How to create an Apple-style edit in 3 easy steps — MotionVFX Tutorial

Apple makes cool videos. They're colorful, they're lively, and they are engaging.
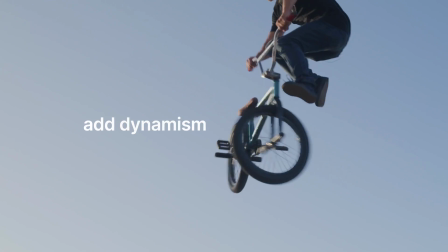[0:06]
In our new trailer for our brand new title pack, Mtitle Kinetic 2, we tried to mirror Apple's style.
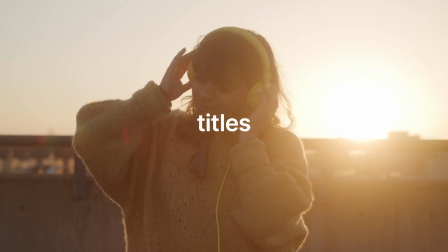[0:11]
And today we're going to break down how you can create that same style in three steps.
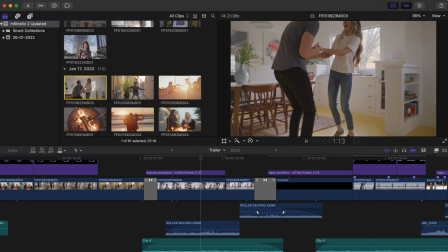[0:16]
Step one is to take shots or find stock footage of happy people, usually young in age, laughing, smiling, dancing, and just doing their thing.
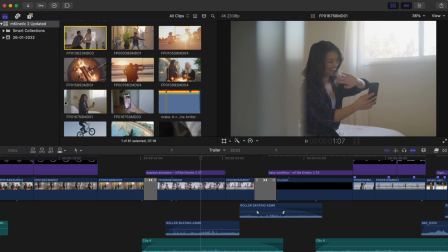[0:24]
This type of subject matter seems to mirror Apple's goal of being an icon of individuality, change, and rebellion.
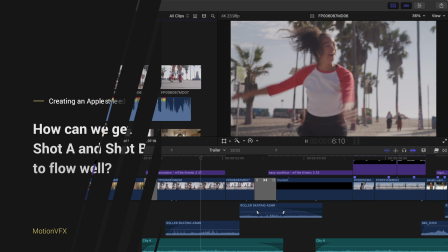[0:31]
Something to think about when placing shots in your primary storyline is how can I get them to flow seamlessly from one shot to the next?
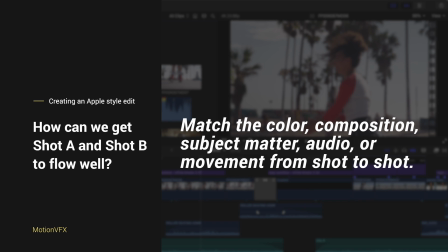[0:37]
One way is to try and match the color, composition, subject matter, audio, or movement from shot one to shot two.
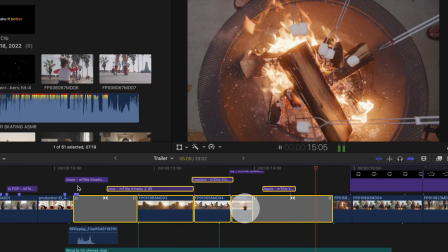[0:45]
So what do I mean by this? Let's take a look at these three consecutive clips as an example. These shots flow somewhat seamlessly because they all have matching elements.
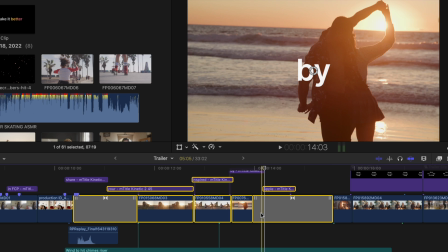[0:54]
They're all a similar orange-yellow hue, there's the sun shining in the background in a somewhat similar location, and the people in each shot are moving around a bit.
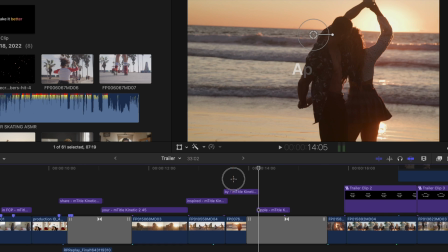[1:03]
Actually, if I turn off these titles real quick, you'll see that I found a point in this shot where the kid's arm starts to fall back down,
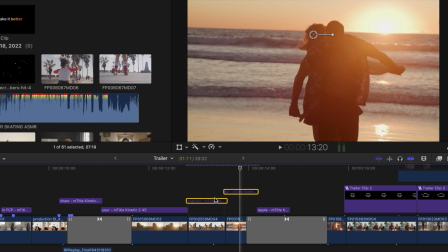[1:09]
and I matched that up with a part of this shot where the man's arm also starts to swing down.
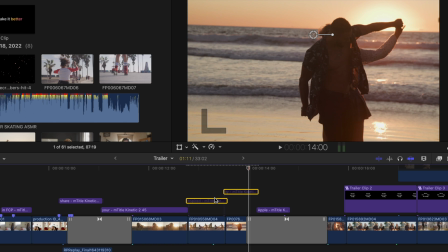[1:13]
These small matching tips help to trick your viewer's mind into thinking that these shots are all a part of the same shot.
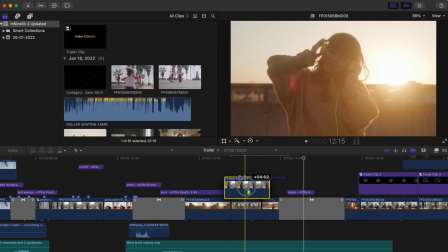[1:20]
If I were to toss a random clip into the middle here, you'll see how it really breaks up the flow.
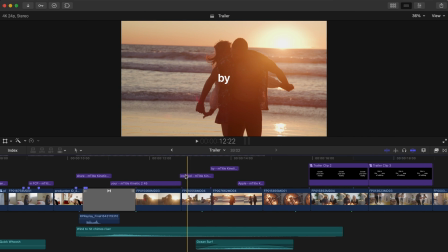[1:27]
Step 2 in creating an Apple-style edit is to use dynamic and powerful transitions. M-Transition Zoom 3 is your best bet for these types of edits because they can help give your edit more energy, they look great, and they are customizable.
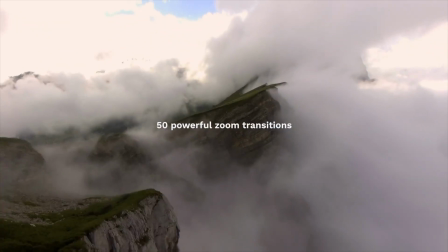[1:40]
For example,
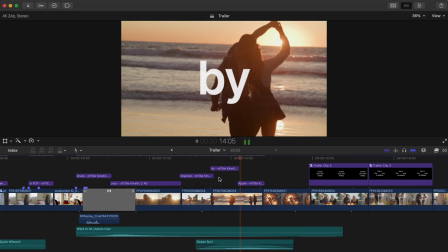[1:41]
I went ahead and matched this shot of them dancing at the sunset with this shot of a fire because they're matching in color and it also helps us to progress the video to a new scene.
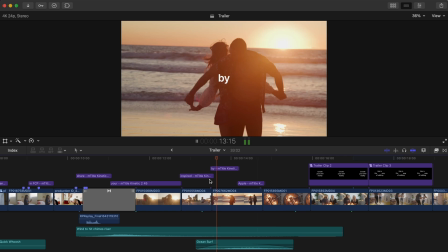[1:49]
However, the shot of people dancing has a lot of energy and this top-down shot of the fire does not, so the cut doesn't flow that well.
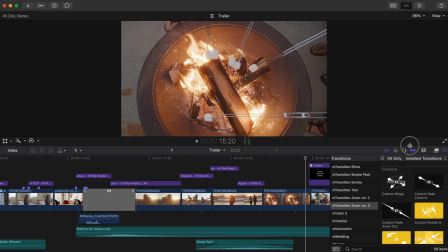[1:56]
Let's head into mTransitionZoom3 in our transitions browser to add a transition to help this flow better.
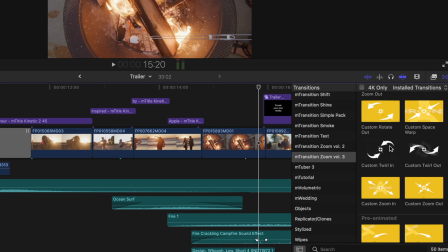[2:02]
You'll see we have 10 options of transitions that are essentially blank slates. You can customize these however you'd like to fit your edit.
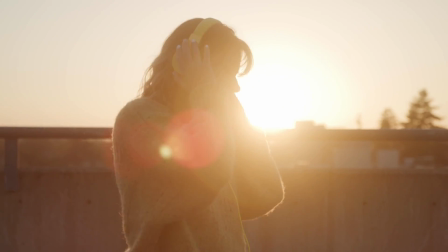[2:09]
We have custom rotate in transitions, zoom in and zoom out transitions, and more.
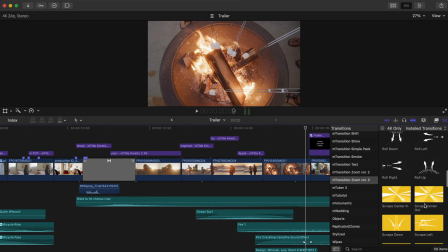[2:14]
We also have 40 already customized presets so you can drag them onto your footage and just not have to worry about making adjustments.
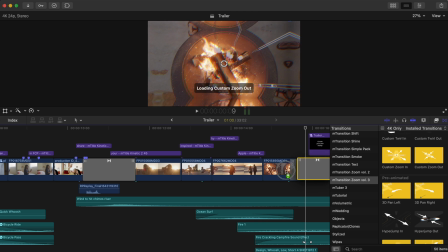[2:20]
I'll add a custom zoom out transition to these two clips, and let's extend out the duration of the transition by lengthening here.
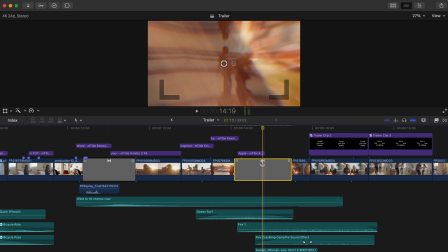[2:29]
Next, let's head into the inspector window and customize it a little more.
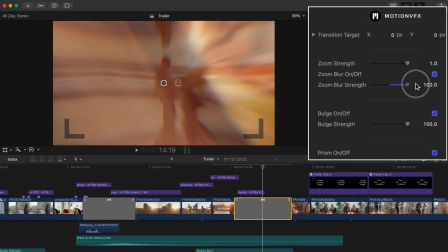[2:33]
I'd like to increase the zoom blur strength, and for this scenario, I don't want any bulge or prism applied.
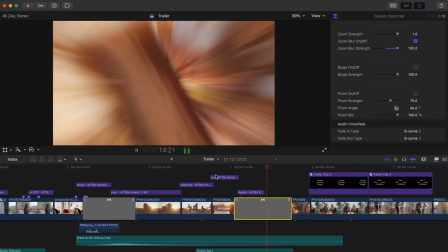[2:40]
Now you can see that we have a nice smooth zoom out movement to help these shots flow better.
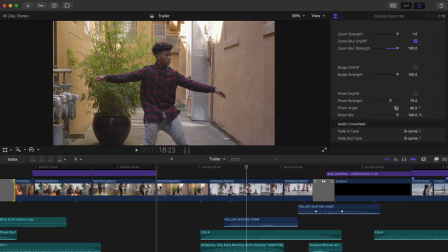[2:44]
Let's take a look at these two shots. I found a point in his dancing where it seemed like he was almost pointing to the right of the screen, almost like he's passing off the dance to someone else.
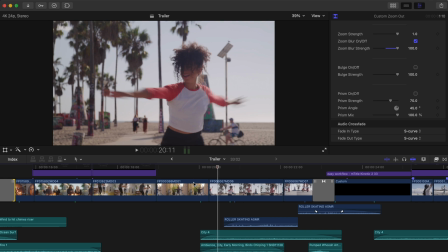[2:53]
But this cut just doesn't flow well, even with the hand motion.
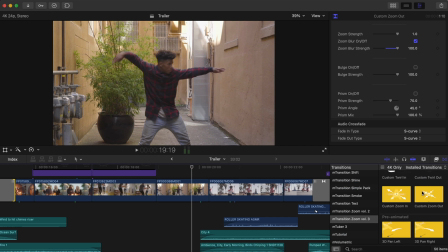[2:57]
So let's head back into M Transition Zoom 3 and we want a transition that will look like the camera is panning to the right.
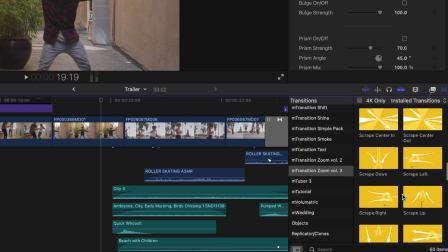[3:03]
Let's go down into the presets just to mix it up and we will try… slide right.
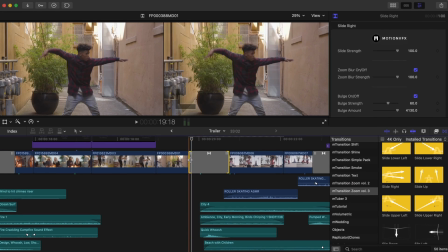[3:08]
Let's shorten the duration of the transition to make it a bit snappier.
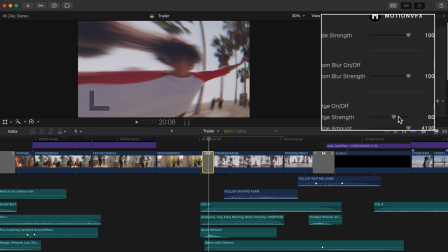[3:13]
It looks pretty good as is, but if I want to, I can go into my inspector window and customize it how I want, even though this transition was in the preset section.
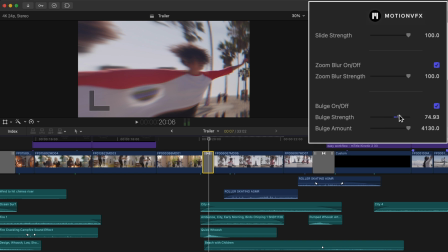[3:21]
I may adjust the bulge strength a bit, and let's shorten the transition even more.
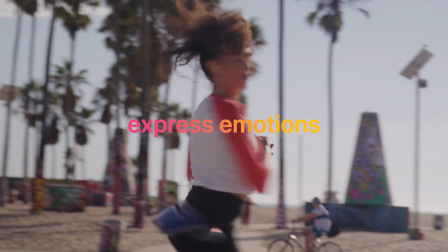[3:30]
And that looks good!
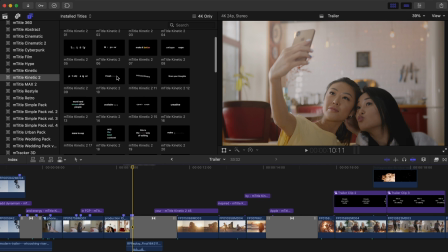[3:34]
Step 3 The final step is to add some lively but simple text to help you or your brand get your point across. We're obviously going to use MTitle Kinetic 2. We have 60 dynamic titles that could easily take the place of titles in Apple commercials.
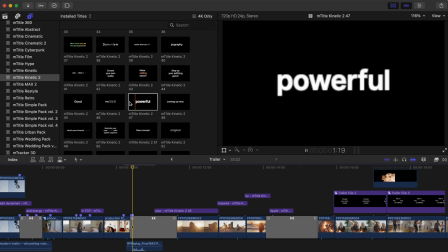[3:47]
Let's add title 47 here, which is really cool. It looks like the words are flying right by the camera to the center of the frame.
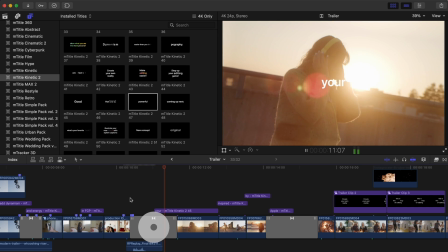[3:55]
And the reason we're adding this title here is because it is a similar motion to this M transition zoom 3 transition that we have connecting this clip.
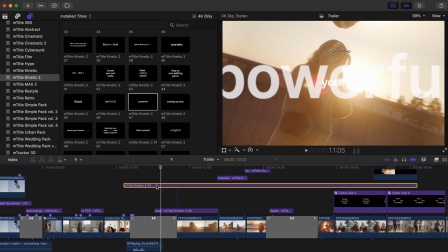[4:03]
So let's drag it over our footage and we will trim it down. Let's hop into the inspector window and make some adjustments.